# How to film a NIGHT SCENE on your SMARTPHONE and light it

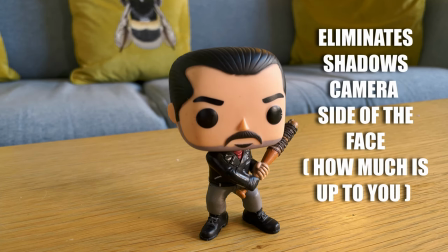190s
So this really depends on how much fill you want, whether you want to make it a bit flatter image so it's more light on this side or whether you want something more contrasty like I'm going
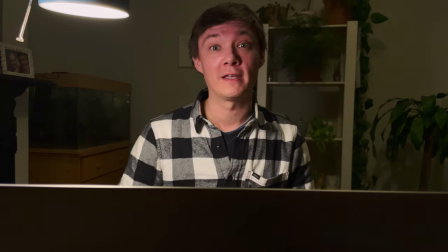197s
for where you want a bit more shadow on the camera side of your face or your character's
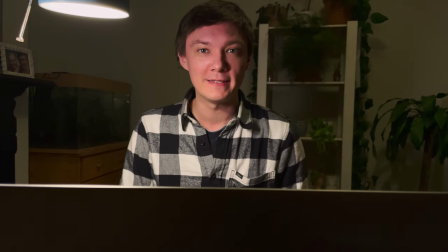202s
face so to do that I'm using a five-in-one reflector bada bing bada boom so the first thing I'm going to
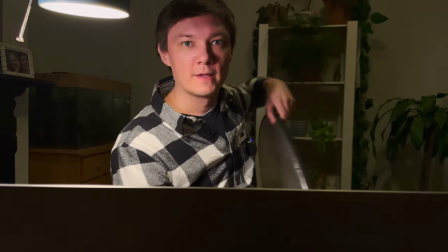208s
look at is do I want to have maybe a bit lighter on that side of the face so at the moment if I look at my face here I can see
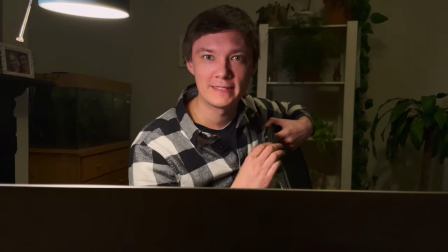214s
quite nice almost Rembrandt lighting where I've got the triangle of like here on the opposite cheek to the light on the camera side but if i move the reflector
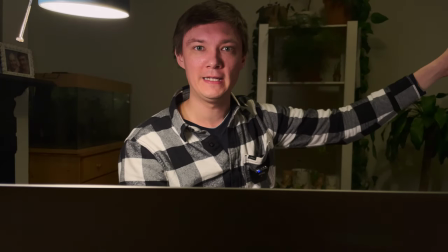223s
and put it up just out of shot i'm getting a little bit more fill on this side now which is quite nice so it
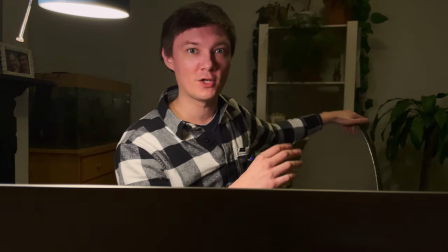232s
might be about contrast that i want if i want more contrast to stop the light from reflecting onto the walls opposite me and all that kind of thing use the negative
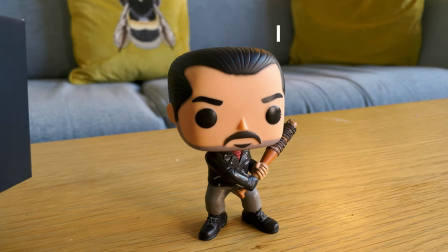239s
fill so negative fill is when you're taking away light so fill is bringing in light negative fill is taking away light so
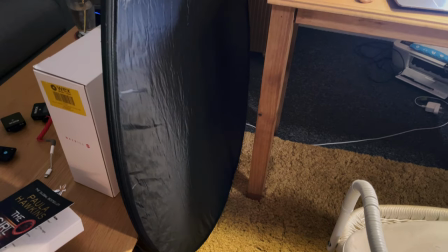247s
with the dark side of the 5-in-1 reflectors you can see here and now we're gonna see how much darker that makes my face which
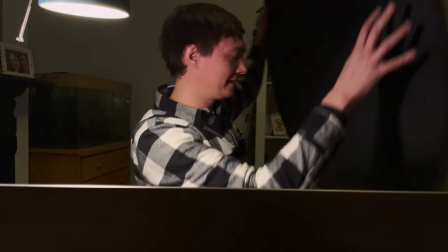253s
I think may be a bit lighter so we'll go back to the reflecting side then we should be able to get something quite nice.
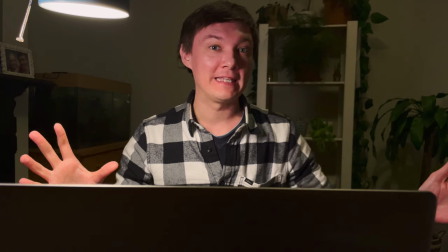259s
So now that we've got the key light and the fill light sorted by using a reflector because we don't want to brighten it too much unless that's what you're
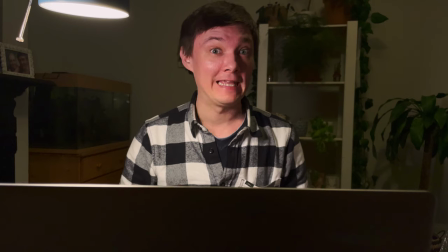264s
going for we're ready now to start looking at more lighting in this scene so the next thing we're going to look at is the monitor on my laptop here to create a light on the face that represents that light you'd get from a laptop.
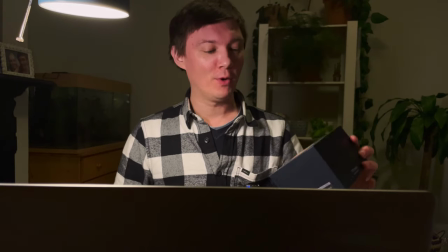275s
Okay so to represent the light from this laptop screen I'm going to be using a pocket light f7 mini light so it's about this size,
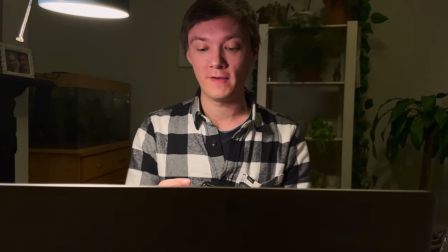283s
size of your hand, I'm gonna turn that to the color temperature of 5,500 that's generally the monitor kind of color temperature that you'd get from a laptop
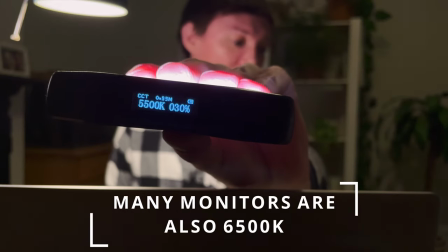291s
or even TV screen. So we've got that at 30% at 5,500 Kelvin temperature and that's gonna represent our laptop light.
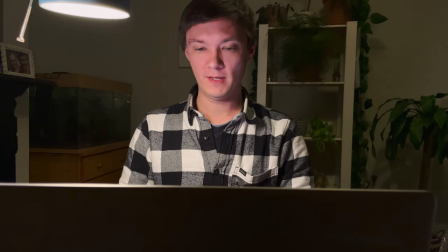299s
I may need to take that down a little bit but we'll see so if i put this on the laptop screen now okay
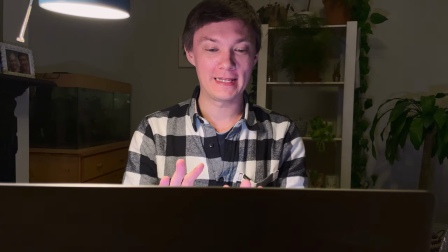308s
that looks really good i'm actually quite surprised by that so this is the light representing the laptop screen i've just put it at the bottom of the laptop screen here
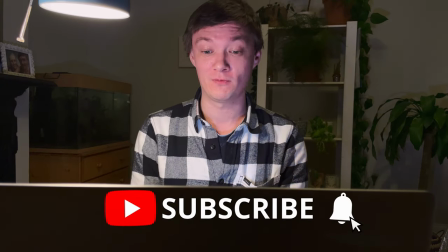315s
nothing crazy nothing fancy no kind of tripods holding in place just resting against the screen here and already this looks a lot better
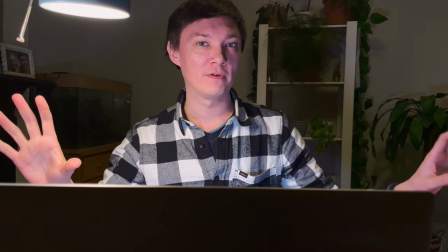322s
e-light i've got my fill light coming from a 5-in-1 reflector filling in a bit of the shadows on my left side of my face the camera side
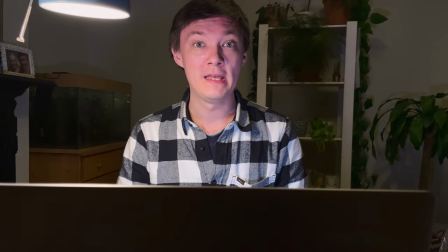329s
and I've got a light now from my laptop so now what we want to do is look at adding depth to this image
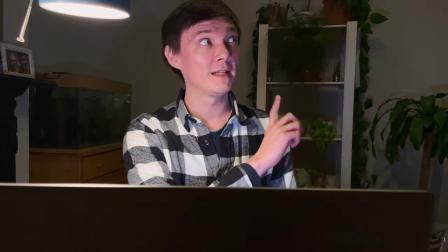335s
so looking at things that are behind me but before we do I'm going to turn the light off from the living room here which is just above me because I
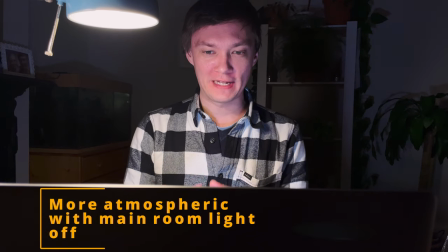341s
really want to see what it looks like without that. Okay so looking at the light that I've got from the laptop I'm really happy with the quality of the light from the laptop it's bright enough it
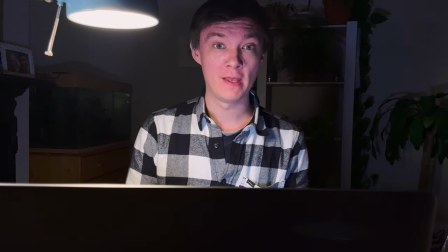348s
feels that it's realistic it's not too bright it's not too dim so what we want to do now is keep hold of that shadows on the
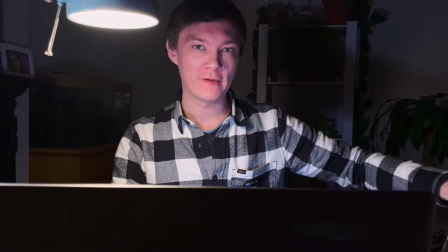353s
left side of my face that we had so now we've got this light the light is reflecting off this 5-in-1 reflector and reflecting that light so I've got more fill light which is what I don't want.
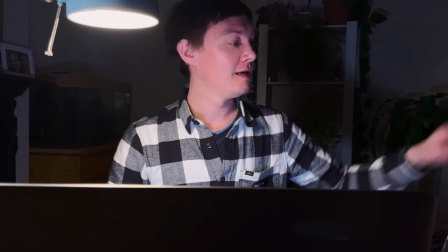362s
I want to have more contrast and more shadows on this side.
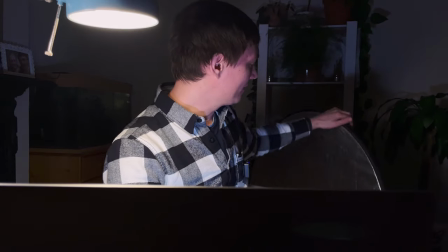364s
So I'm now going to flip from the reflector side here and turn that into the negative fill which is completely black.
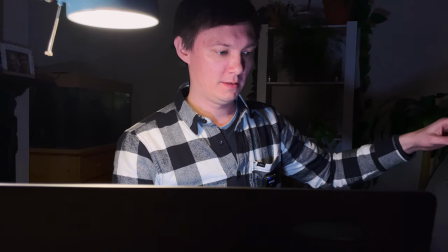373s
So we're going to move that here so I get more shadow
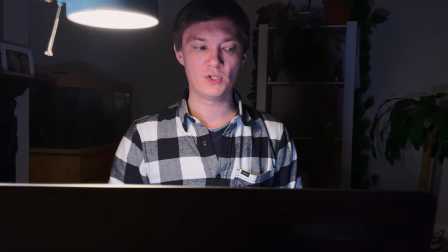379s
reflecting onto me there and that looks a little bit more shadowy on my left side a happy medium we've got shadows on the left
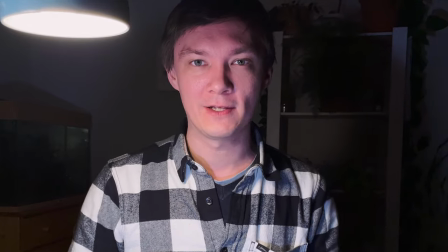387s
light on the right we're good with that let's look at adding more depth to the image okay
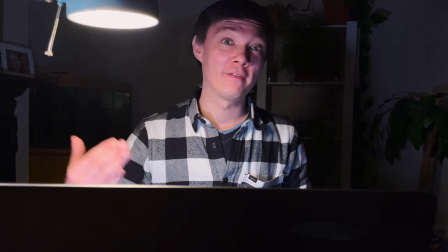392s
so this is where we get really interesting as well with lighting going in another level of professional film look lighting I've actually
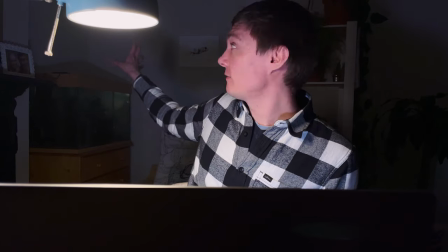397s
got a fish tank which if I turn that light on it's going to give a nice reflection because there's no roof to it it's just a light that goes across with
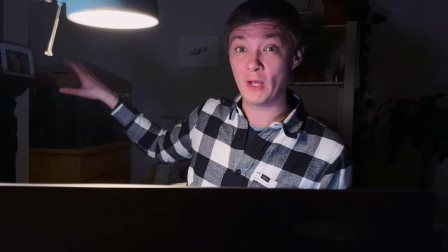403s
loads of space around it should create a nice pattern on the wall as well which gives us a nice sense of depth as well so let's turn that on and see
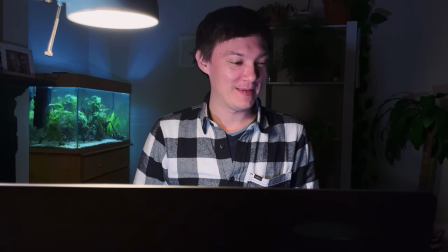409s
how it looks oh I love that yes that looks amazing okay so this is a really good example of using what you
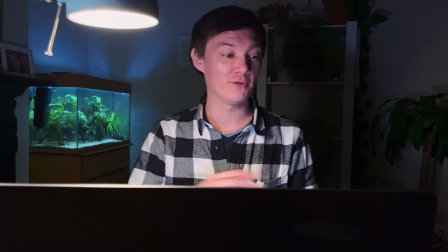415s
have in your home if you've got a fish tank like this which can create nice lighting effects on the wall the ceiling adding a bit of depth as
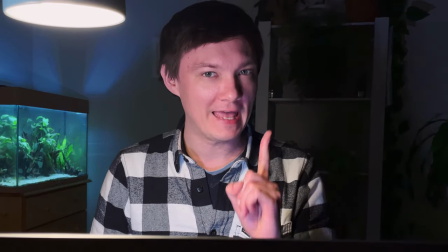421s
well it's really worth looking at what you have something else I want to do to add a bit of depth is adding something we've got
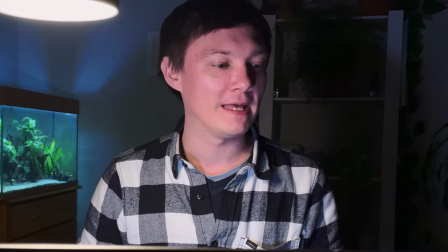427s
the light about a foot away from the lens here but I want to add something a bit closer to see if I can get a plant in there so
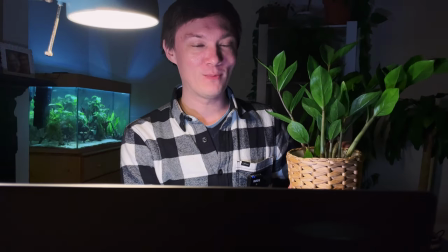433s
I've got this plant here as you can see and we're going to see if we can get this nice and close to the lens
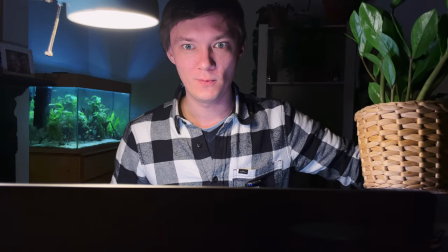438s
and add a little bit of depth.
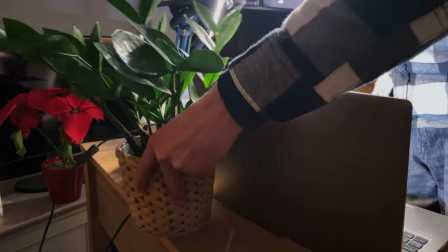440s
So see if I can squeeze in behind the laptop perhaps. Just to add a little something.
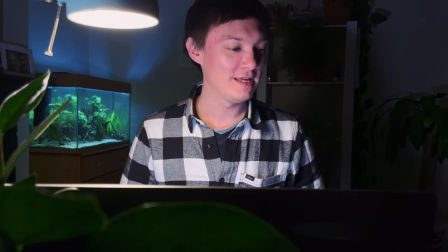447s
Yes! One time wonder, that looks beautiful. So we've got a bit of depth here with that plant nice and close to the lens.
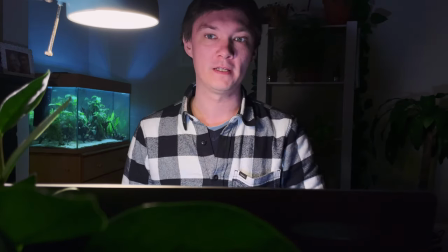454s
That's actually closer than this light. So you've got the plant right next to the lens there creating a sense of depth.
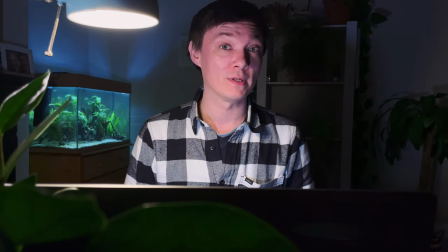459s
You've got the light here. It's all working really really well so already we've got something that looks a lot better than where we started with so now I think the
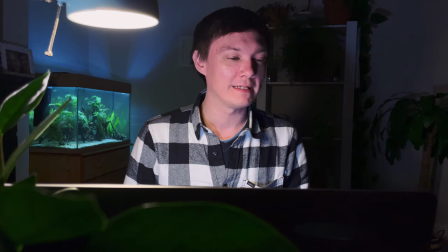467s
back wall is looking a little bit dark on one side I don't know if I want that or not so I'm going to play around with another light
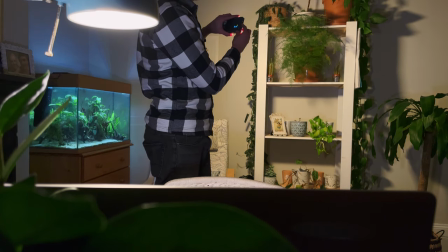472s
and see if we can create more depth 100 we can see if that starts to match at all because we do want contrast but maybe not
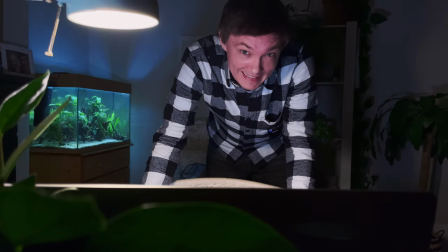479s
quite so much like that I'm actually not too keen on what this led rgb light is doing so I'm going to get a small lamp from another
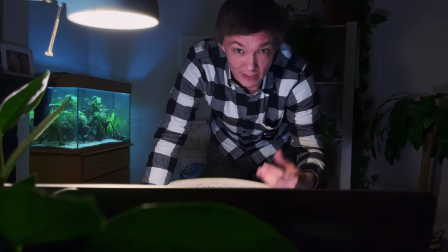486s
room and put that on the back shelf and then we're going to use that to create a bit more contrast in colour temperatures as well which will give us a nice looking shot.
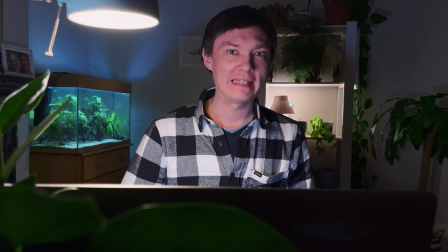494s
Okay so I put the lamp behind me I've turned my light on behind it but now it's the trouble of trying to hide the light and mask
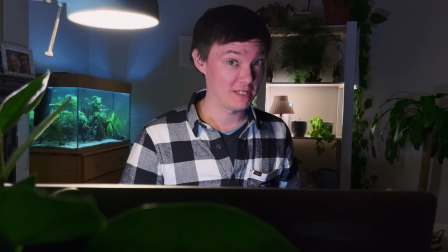499s
it behind the lamp because the lamp itself it doesn't reach the actual plug sockets I've got so I'm having to do a lot of problem solving
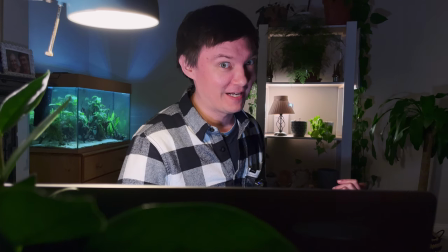505s
here. So it's proper low budget lighting but let's see if we can make it work.
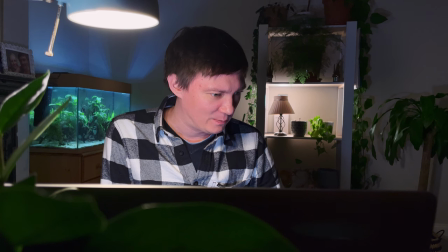509s
But obviously we have the box behind the lamp which is a little bit potentially a giveaway that there
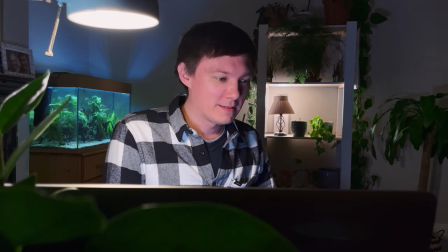517s
is a practical light behind it or a non-practical light as it were so let's see how we can cover that up let's see if we can cover it up with a girl on a
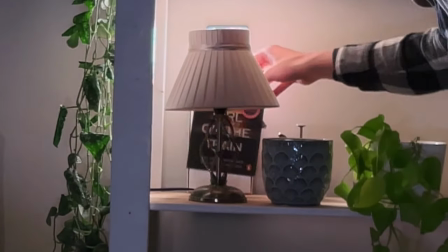524s
train highly recommend so far so good so if I move this book in front of the box that hides the box that also hides part
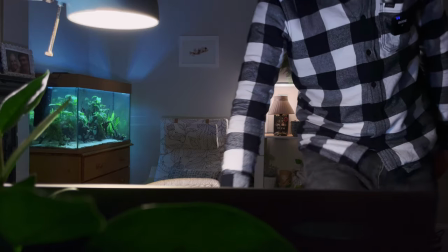530s
of the light now at this point I realized that I actually had the light sticking out the top of the lamp which was no good even with the
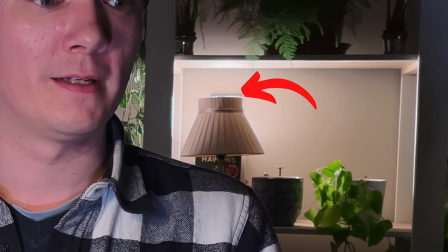537s
book covering it up so I made a few adjustments so I didn't see this horrible top of the light sticking out and this is how I did it okay
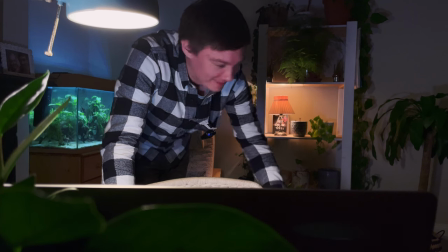543s
problem solving 101 I found an extension lead in the flat so now I'm actually using this lamp properly so I could take the book
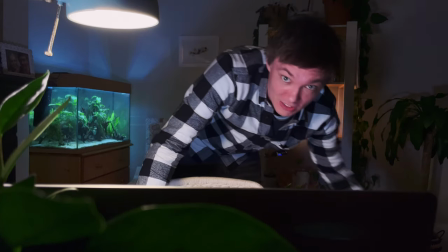549s
away take the box away and use the LED RGB light that I was using for that as a backlight.
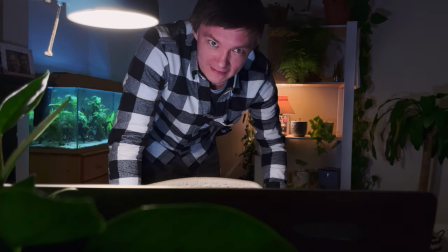555s
Problem solving guys it's all like problem solving.
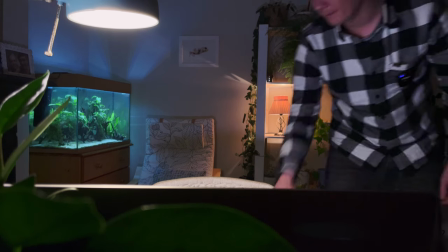557s
Now it looks more natural it's more realistic there aren't just a couple of things clattered behind it so I think actually we've got a fireplace just to the side here
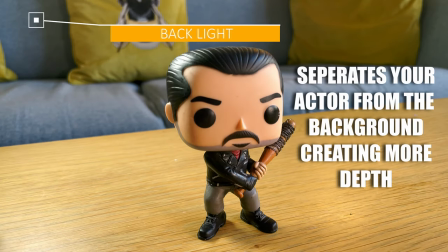565s
which you can see right here so I'm gonna see if I can place this light right around there creating a backlight on my
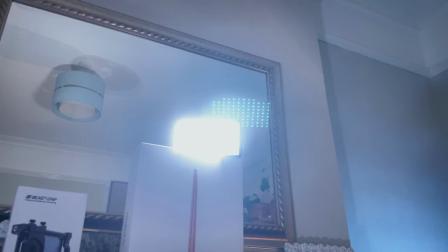572s
head and just add a little nice touch at the end to really pop this image yes that's much better so
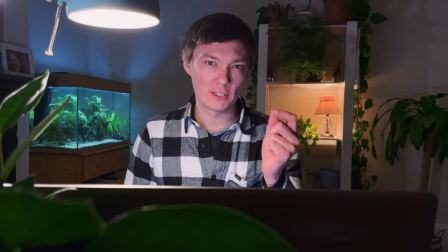579s
here are a couple of last minute tweaks that I made just to get that nice little bit of polish on the shot using the lighting for low light filmmaking as well so the
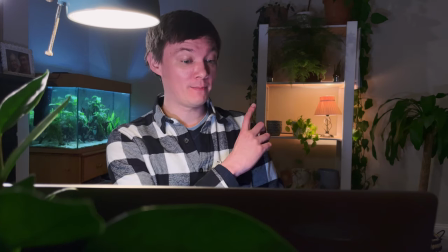586s
first thing I did is I moved that lamp behind me which you can see
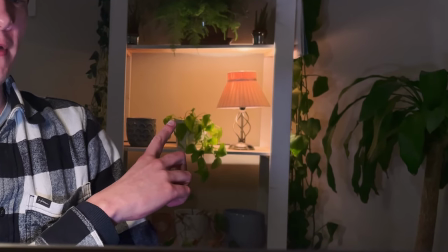590s
there so I had that on this side but actually I wasn't very happy with that because it was kind of a little bit blocked by me but also didn't give any light to this side I quite like where
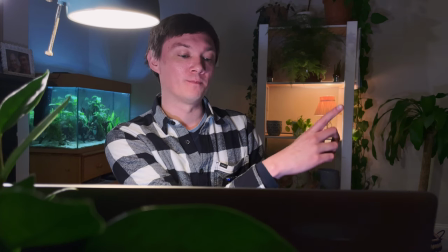598s
it is now because it actually shines through the vines that are running down and it kind of spreads almost like a bit of a shooting star effect
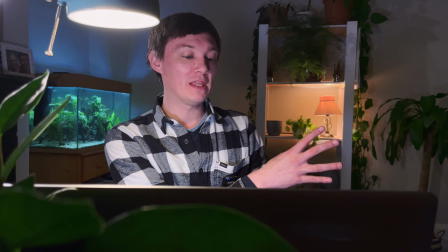603s
on that wall it's not as bright as i'd like but i think on that section it adds a nice contrast to the cooler colors i've got
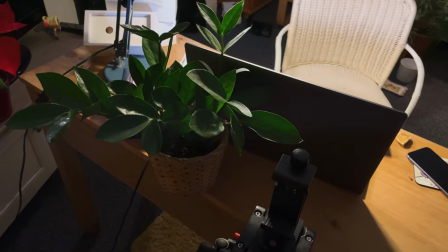609s
going on here so it's always nice to mix up your color temperatures okay so this is behind the scene so you can see everything that i've been using and how i've
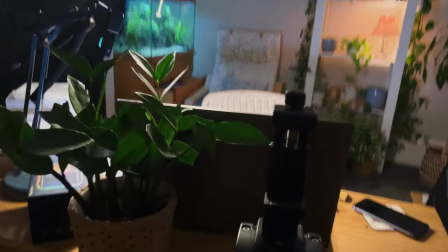616s
used it now first of all we've got the camera which was set up sort of about here really when you've got the
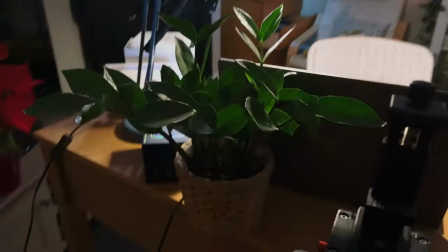622s
background there as well with the lighting now i had the plant literally in front of the camera
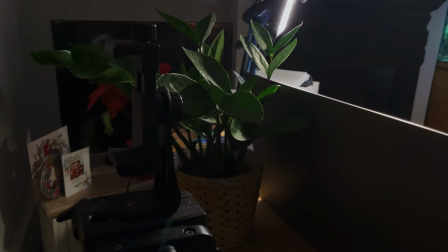627s
lens just here i hope you can see that there in between the laptop and the clamp here for the phone.
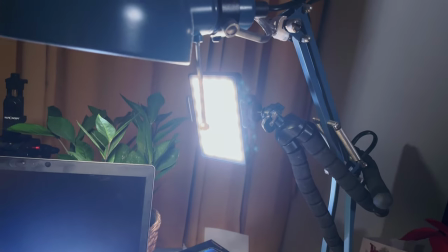632s
To go with the LED light which I use as motivated light to enhance this light and I had that wrapped
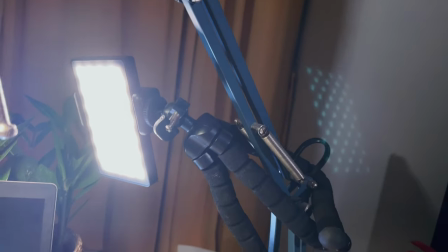638s
around with an octopus tripod around the frame of the whole lamp so that's a really nice way to use an octopus tripod if you've got one.
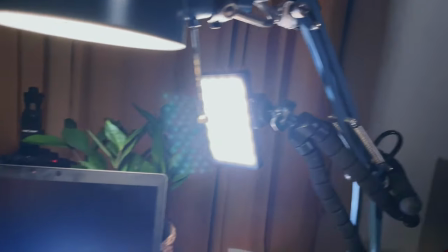644s
They're very cheap as well I'll put a link for this in the description below they're really really useful tools to have I use them all the time.
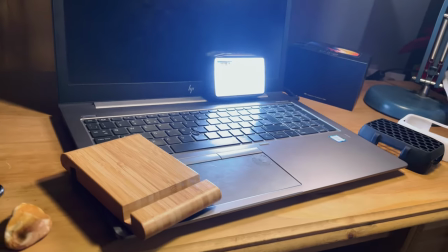650s
This is where I had the light for the laptop which was really helpful again getting that harsh light on the face.
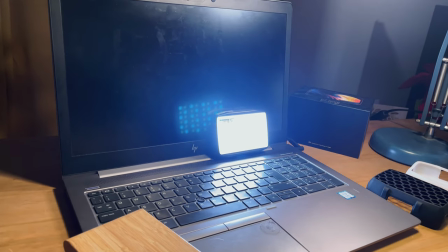655s
I tried it with a softbox and with the honeycomb the honeycomb grid it just didn't really work actually I had film it remote on this phone here my
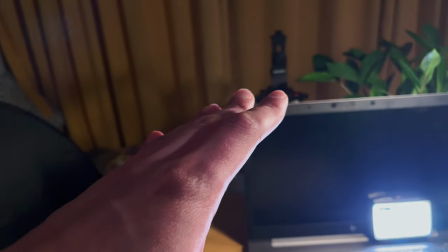662s
iphone 8 whilst I was able to show you here what was happening then if we move to the left this is where we've got the
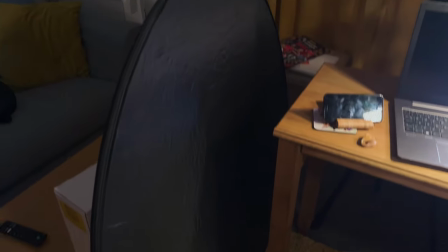669s
negative fill from the black side of the 5-in-1 reflector a 5-in-1 reflector is so useful guys I
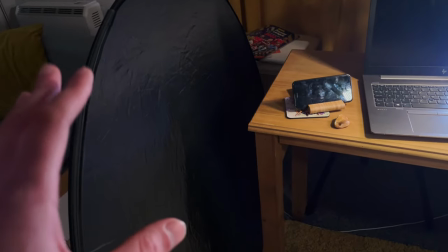675s
really recommend you get one of these this is easily one of the most useful things you'll get for lighting in outdoors or indoors.
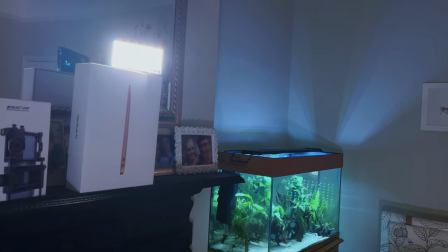682s
That on the left is where I had the light for my backlight to separate me from the background where I had the light on the side of my face and the back of my hair.